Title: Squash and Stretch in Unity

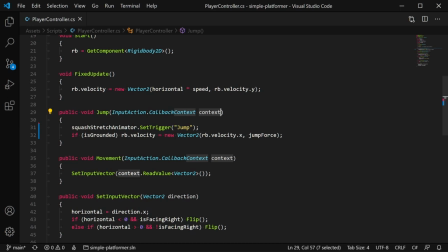8:06 If we copy this one from our movement code, we can do an input action callback context context, and we can check the context of the action that has been triggered. So what I can do is if
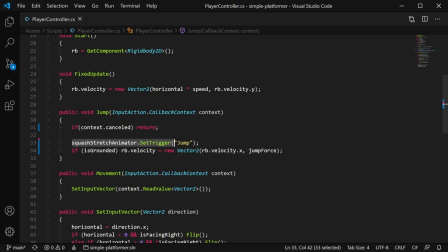8:24 context.cancelled, so we're letting go of the spacebar, we can return out of the function. The second mistake I made was this piece of code here. This should happen only if it's grounded. So I'm gonna cut that. I'm gonna add some braces to this if is grounded part of the code.
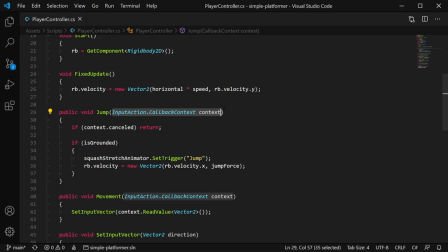8:44 And I'm gonna stick it right here. One more thing, because we changed the parameter of the jump function,
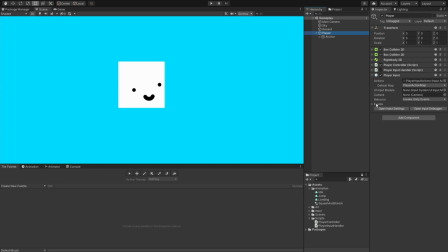8:53 we actually have to go to our player input component in the player, open up events, open up player action map, and then here you will see that it says missing player
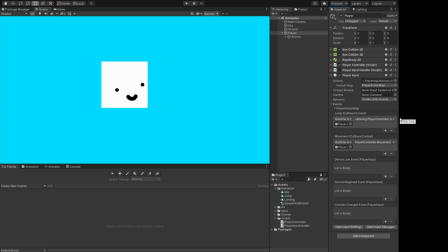9:06 controller.jump, and that's because we've changed what the function looks like. Move this over so you can see.
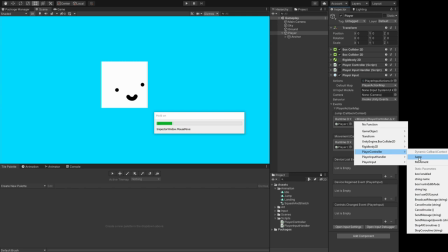9:10 I click in here, I go to the player controller, and jump is actually at the top this time, and that's because we added that parameter.
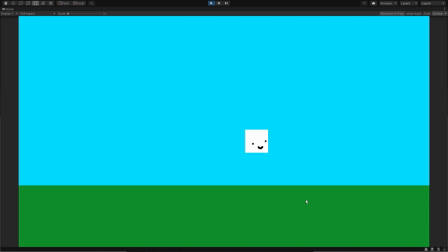9:18 And then what should happen is that when you press space, you should see a squash and stretch. So now we have a character that does a squash and stretch on a jump, but what about a squash on a landing to make him look like a rubbery boy? Well, we basically repeat the same things again, and I'll go through it again so that it's clear.
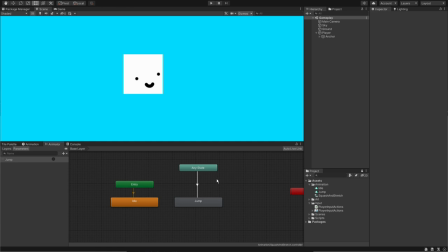9:37 Let's come out of play mode, let's go into the animator. We have this configuration. So what we want is another animation called land. In fact, let's add the parameter for land right here, or landing, that's fine by me.
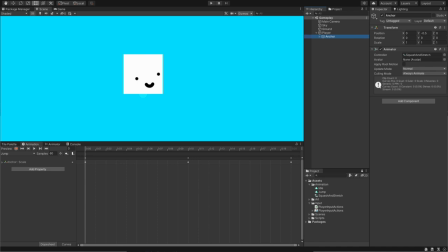9:52 Go to the animation panel, can't make anything, that's because we need to focus on the anchor game object.
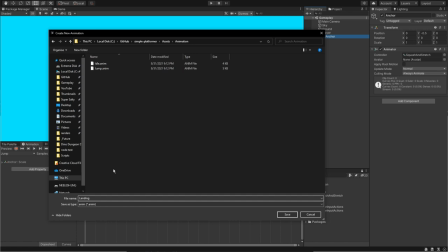9:57 Let's click this, create a new clip.
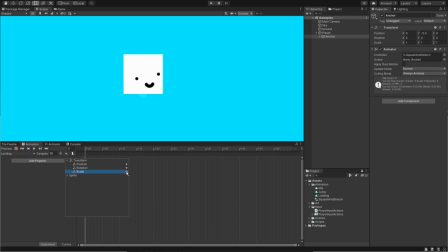9:59 We shall create a landing animation, and the landing animation, we will add a property. We're going to add scale. Let's bring it down to 0.2, and at the beginning, you're probably at the idle effectively. So let's go halfway.
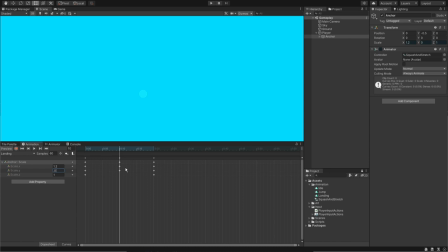10:16 We are squashing, so wider on the x-axis, 1.2, and shorter on the y-axis, 0.8.
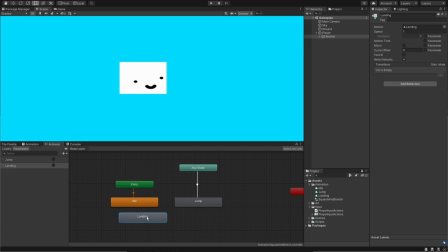10:26 Yep, that seems fine to me. Let's go to the animator. We have a new landing node, and what we will do is create a new transition between make any state and landing. We're going to click the transition. The condition is landing.
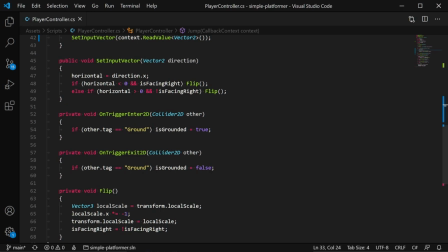10:41 Now I think we go to the code, and we go to the is grounded code. Hold on, let me just find it. Ah yes, I do it here. Basically on trigger enter 2D,
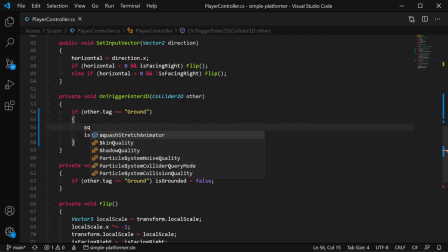10:56 we would extend this if statement, trigger the animation out of the animator. So our squash stretch animator, set trigger, landing. Yep, and I've just remembered, let's go back to Unity.
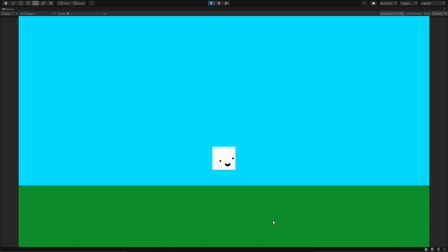11:10 Let's select our landing animation. We don't want this to loop. Let's see how it behaves. Okay, it is actually working quite well.
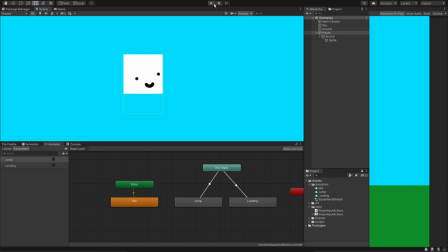11:20 This is a squash and stretch right here. In fact, I feel like it could be squishier.
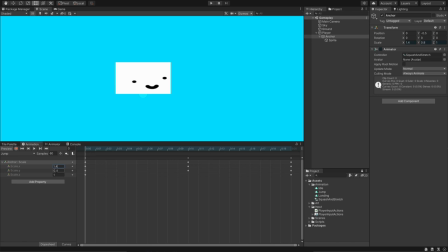11:27 So I'm gonna go into the animation, and right here, I'm gonna actually put 1.4 and 0.6. Yeah, maybe I will slow it down, but I think 30 will be too much. We'll try 30. Oh, 30 kind of is feeling my vibe. What about for landing?
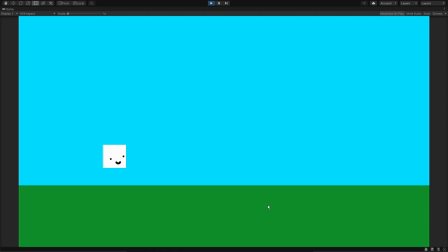11:47 We'll try the samples at 30. That is a slow squish. Look at this squishy little boy go. Look at him. He looks like jelly. The samples at 30 makes it look so much smoother. And you could use this for anything. Interactable objects, anything. Not just a player. If this video helped you, please consider subscribing.